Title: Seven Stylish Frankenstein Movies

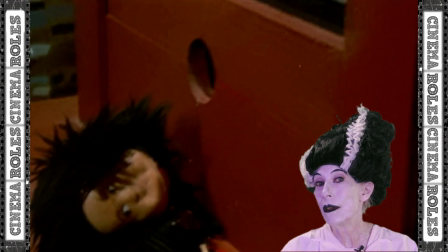497s
From the opening scene where Frankenstein's children are chopping the heads off dolls with a miniature guillotine, we know that this is also a film about lost innocence. Not only of the children, but of the monster himself, who starts off as a candidate for the monastery.
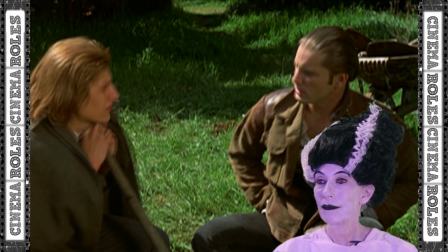512s I want to live a cloistered life. You mean walk around in those robes and pray all the time?
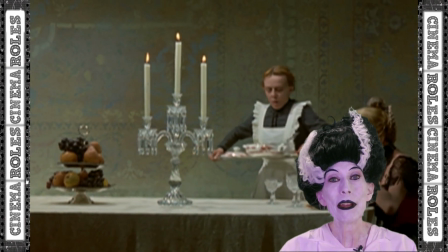517s I will do it.
The length of the family's dinner table and the sheer length of time that it takes for the servant to
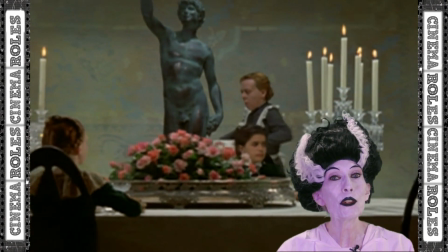523s
go from one end to the other highlights the emotional distance between Baron Frankenstein and his wife, which is a recurring theme in the movie. Other purely visual touches include this scene where the fanned ruffle on Baroness
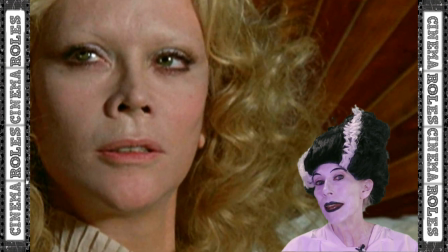535s
Frankenstein's nightdress matches the fanning of the headboard where she will bed her lover.
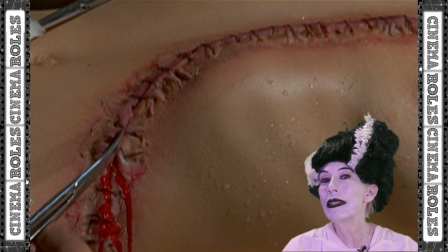540s
And the sutures on the creatures have an almost artistic, unrealistic look to them, even with the red paint blood leaking out. Could that red paint be an homage to Andy Warhol's famous Campbell soup can?
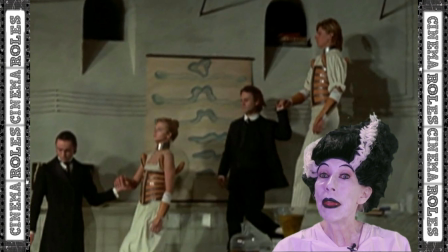551s
The two creations of Baron Frankenstein, male and female, who are to mate and create a new race,
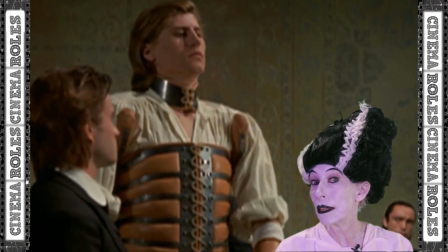557s
are dressed in appealing corsets that mimic the rib cage of the human anatomy and could only be improved upon if Adam had one less rib than Eve.
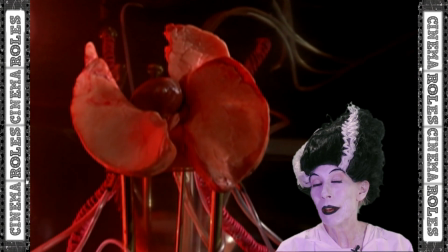566s
And finally, this disembodied pair of lungs, breathing in and out,
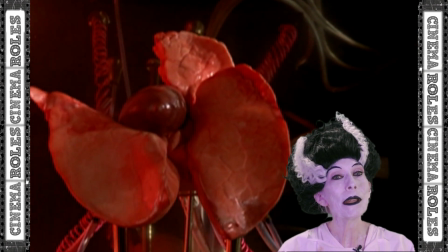570s
is reminiscent of the opening of a flower blossom and perhaps symbolizes the blossoming of the new race that Frankenstein envisions.
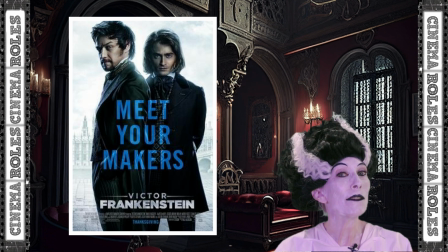578s
Now we're going to move on to number 3 on the list, 2015's Victor Frankenstein, starring Daniel Radcliffe and James McAvoy. This movie is so stylish that you'd almost have to see the whole thing to appreciate everything that went into it. but we're just going to take a look at some of the highlights. The movie starts out in a circus setting and takes advantage of that to introduce the fascination of the hunchback clown Igor with human anatomy
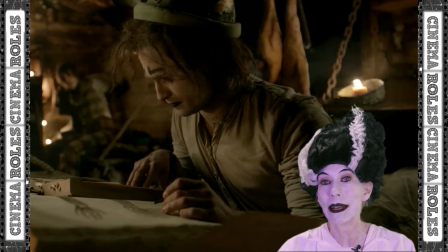601s
as shown in these scenes where the trapeze artist's movements are illustrated anatomically in his notebook and show us how he sees the world.
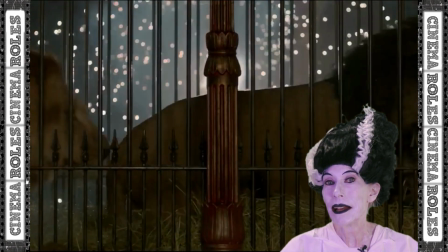613s
Even the lions' cages are highly stylized with wrought iron spikes and carved wooden posts,
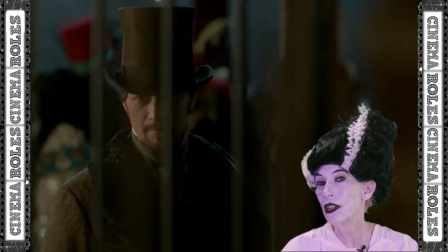619s
and the shift in camera angles makes us question who the real captives are, the lions or the spectators, and later, Igor or Victor Frankenstein. This imagery is a foreshadowing of the shifting nature of their professional and personal relationships.
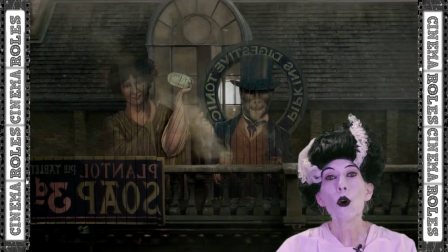633s
The city itself is shown in its two opposing elements. The old world wonder and beauty competes with the incoming industrial age,
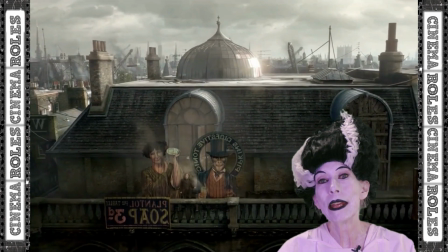641s
but the city maintains its beauty through the combination of the grainy texture representing the
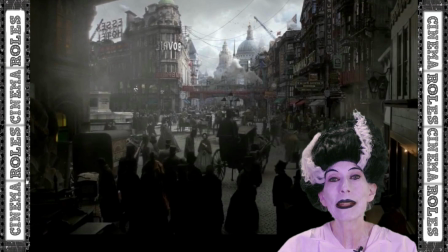646s
grime of the city with the muted tones that subtly emphasize its color and gaiety.
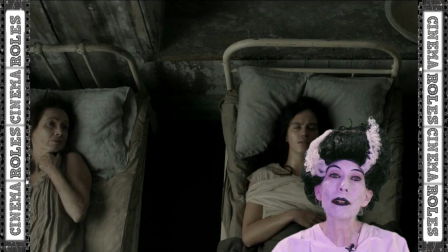650s
Even the desolate hospital manages to attain a level of tranquil beauty and elegance by using the same technique.
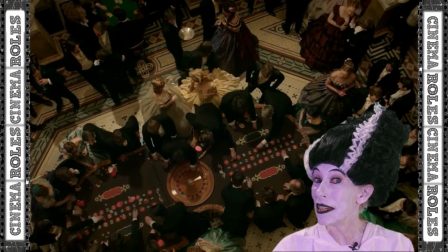657s
And in this overhead shot of the casino rotating along with the roulette wheel, we have the notion that Igor's fortune and focus are about to change as he makes his way through the crowd to Lorelei, the trapeze artist, as a new man with a straight back.
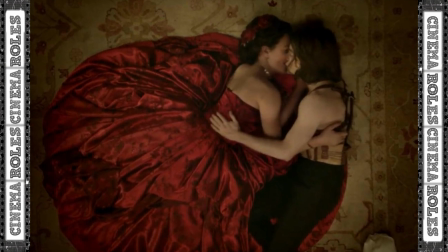671s
And this complimentary overhead shot is a beautiful testament to just how completely his fortune has changed. His physical transformation gives him a new lease on life in more than one way,
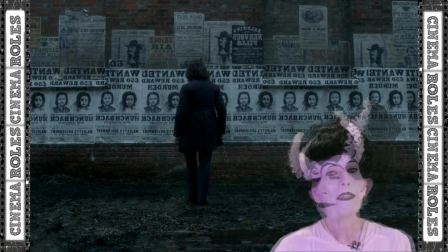684s
as we can see by this line of wanted posters looking for a murderous hunchback. The sheer repetition of the posters underscores the permanence of the change.
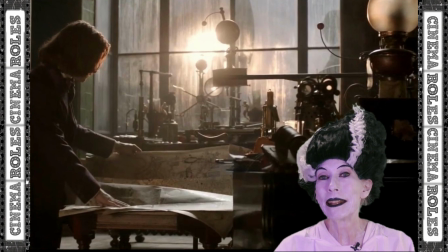692s
Victor Frankenstein's laboratory has an old world, almost steampunk quality that takes us into another world, a magical world where almost anything can happen.
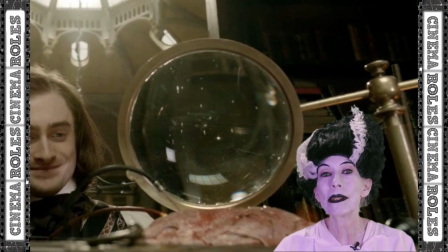701s
And the simple elegance of the old world instruments give the look and feel of a medieval alchemist's lab.
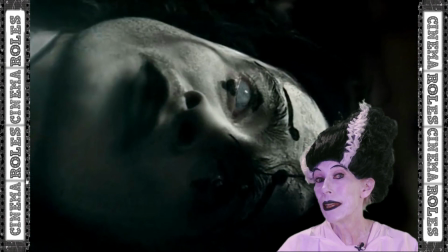707s
Even the monsters that Frankenstein creates, while hideous, still maintain something of this old world charm.
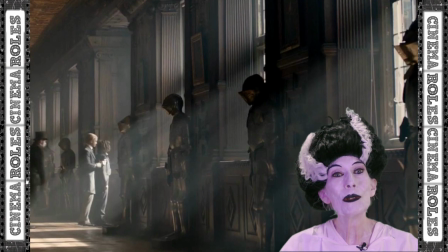713s
Contrast this with the new lab of his corporate sponsor,
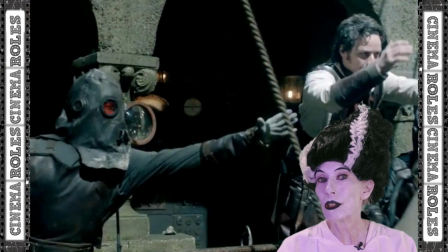716s
which plunges us immediately into a Gotham-like world where we just know things are going to take a turn for the worse.
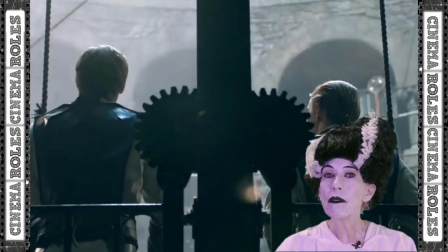722s
Although the building itself is ancient, all of its fittings have a much more modern and industrial look,
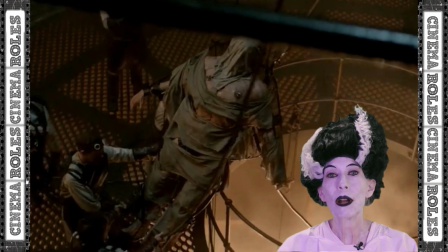728s
where efficiency and production are maximized at any cost.
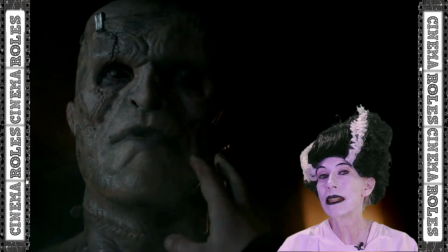733s
And even the creature that's created here is devoid of any sense of a soul, much like the capitalistic machine it represents.